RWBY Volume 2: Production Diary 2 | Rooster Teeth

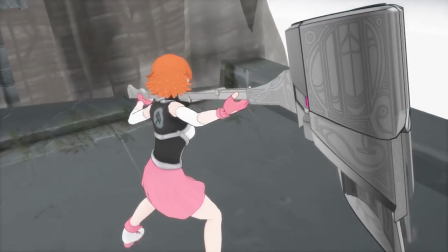249s
One of the earliest ideas I had was a giant like high-caliber sniper rifle with a blade attached where it would use the kick And when firing the scythe,
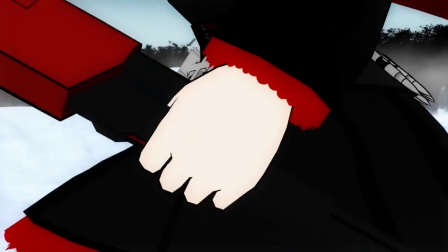260s
whilst the blade is hooked on an enemy, the kick from the gun would just, you know, take that blade and just like pull it through an enemy.
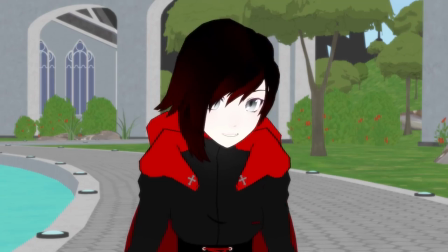268s Whoa! Is that a scythe? It's also a customizable high-impact sniper rifle.
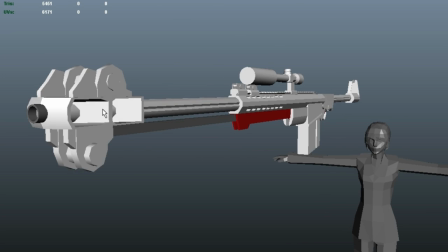272s
The first version of the sniper scythe is very similar to one of those giant sniper rifles you see in modern day.
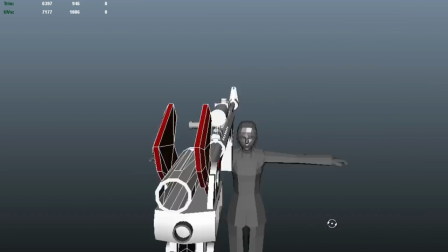278s
I was like, well, if I just attach a blade to this, I'm going to get what I want. The final version of Crescent Rose that you see,
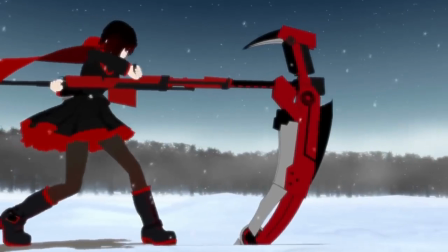285s
I took the barrel end of it and turned it sideways because it matched the vertical shape of it more and so in its open form it looks like this.
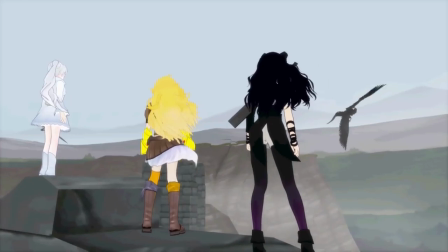294s
In its neutral form it folds up to about this. You know and when I think of the four girls as a team I almost look at it as if we're an RPG.
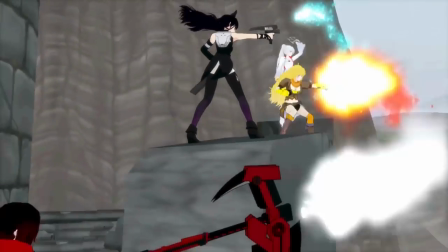302s
So they complement each other in that they fill out a bunch of different classes that I would want on my RPG team. People are going to see some familiar locations that we visited in volume one but we've already updated the look a little bit further.
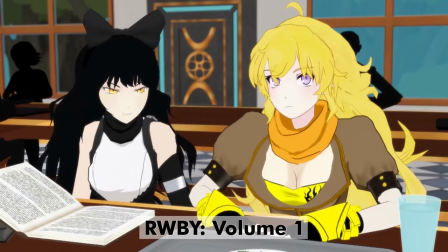314s
The world of RWBY as a whole has evolved since last volume. It's going to be kind of neat to see what everybody thinks about that.
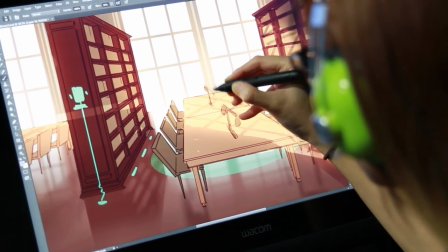320s
When we had the need to have a concept artist for environments, I had one person in mind, and it was Christina. This year you're art director because we need a lot more hands-on, and the environments are looking so much better now.
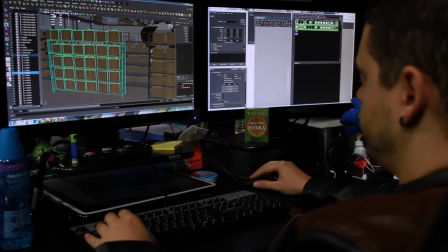332s
I work one-on-one mostly with the modelers. It gets the job done really quick because I could see the progress, and then I can do, I can ask them to do a really quick color change.
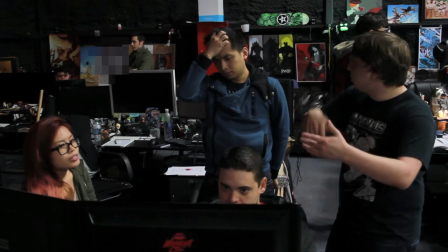340s
If that's not working, they can change it.
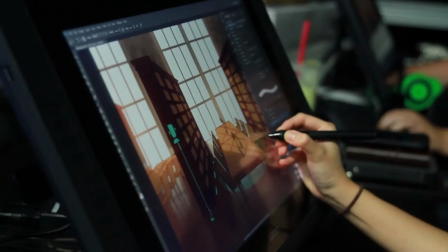342s
And I learned a lot from just seeing how the modelers work too, and how they can work with me, so they don't have to do too many big changes.
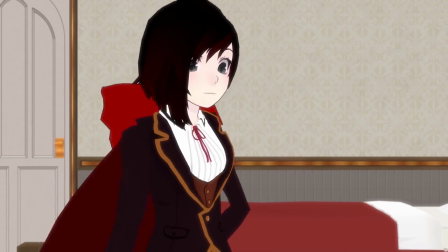351s Now that you're awake, we can officially begin our first order of business. Decorating!
My job is to model and texture anything that doesn't have to do with characters or creatures.
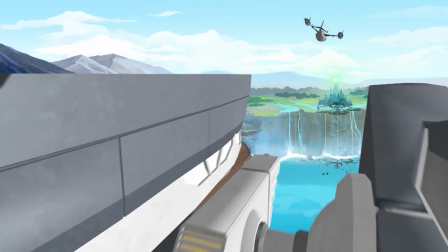362s
So basically all buildings, some of the vehicles. Ruby hits a very unique note where it's an anime show where everything's done in 3D.
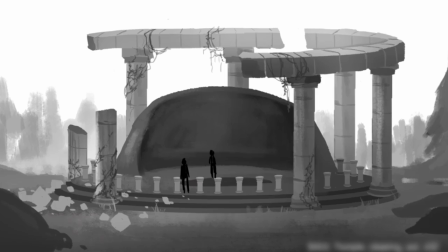370s
So I kind of have to like find an area where the art can actually sustain the concept. Just communicate very, very simply. Yeah. Not too much distraction in the background because I like to, in my environment, I like to communicate more with just silhouettes and shapes.
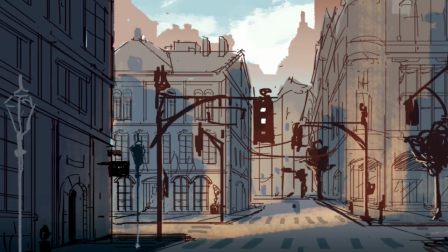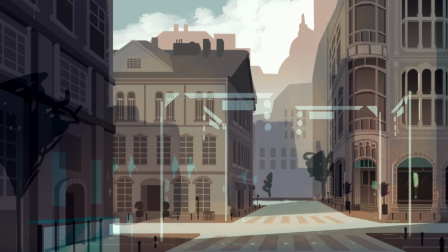391s
The thing that I understood from his less is more type design is that in Ruby it's very flat but very colorful type of show.
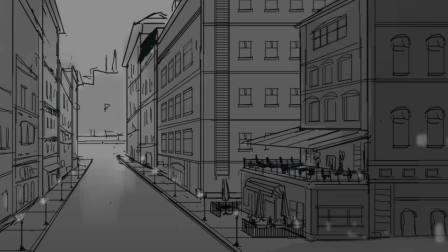399s
It's not simplistic and texture wise there's no real textures. It's mostly like gradients and that kind of good stuff. So you get all these really I guess the word for his emotional kind of colors to the show or into the each setting.
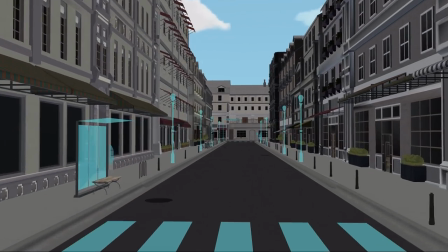413s
This is new veil The textures have been reworked this season. We decided to give a little more focus to the characters So the coloring not just in veil button and the rest of the backgrounds is a little more muted So whenever you see the characters,
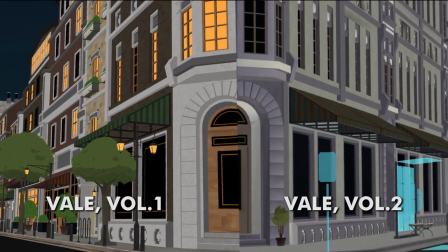428s
the backgrounds aren't going to be right in your face along with them.
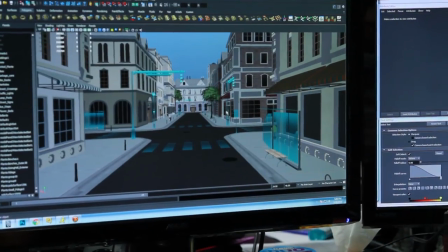432s
We also added a lot of holographic assets into the scene, so we're going to see holographic traffic lights and light fixtures and everything. So there's different sections of Veil that we can get into. I think we saw it last year when Torchwood pulled up a map of Veil.
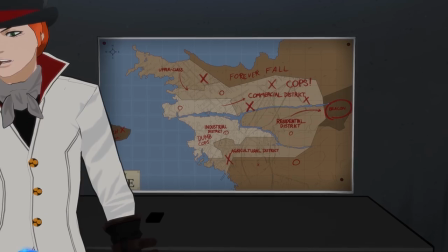446s
We saw all these districts and stuff like that. So now we'll actually get to go into more of those districts. Thank you for joining us for another Ruby Production Diary.
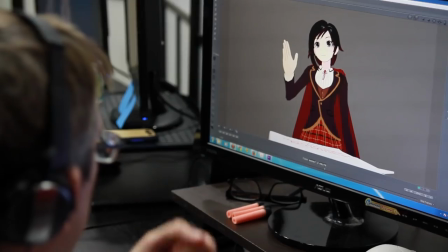454s
Yes, next time we'll be taking a look at the voice acting, animation, and motion capture process that goes into making the animation for the show. It is all very cool, it is all very technical, and it is all something we hope you can enjoy next time! So tune in again. Yeah! You guys are messing up my mocap. You're messing up my day, Shane. You're messing up my day.
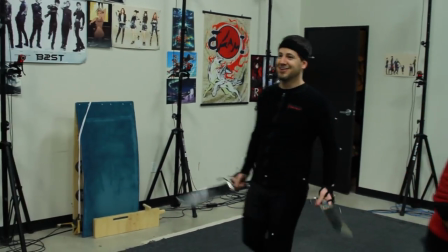471s
Why does he have those? Why does he have those?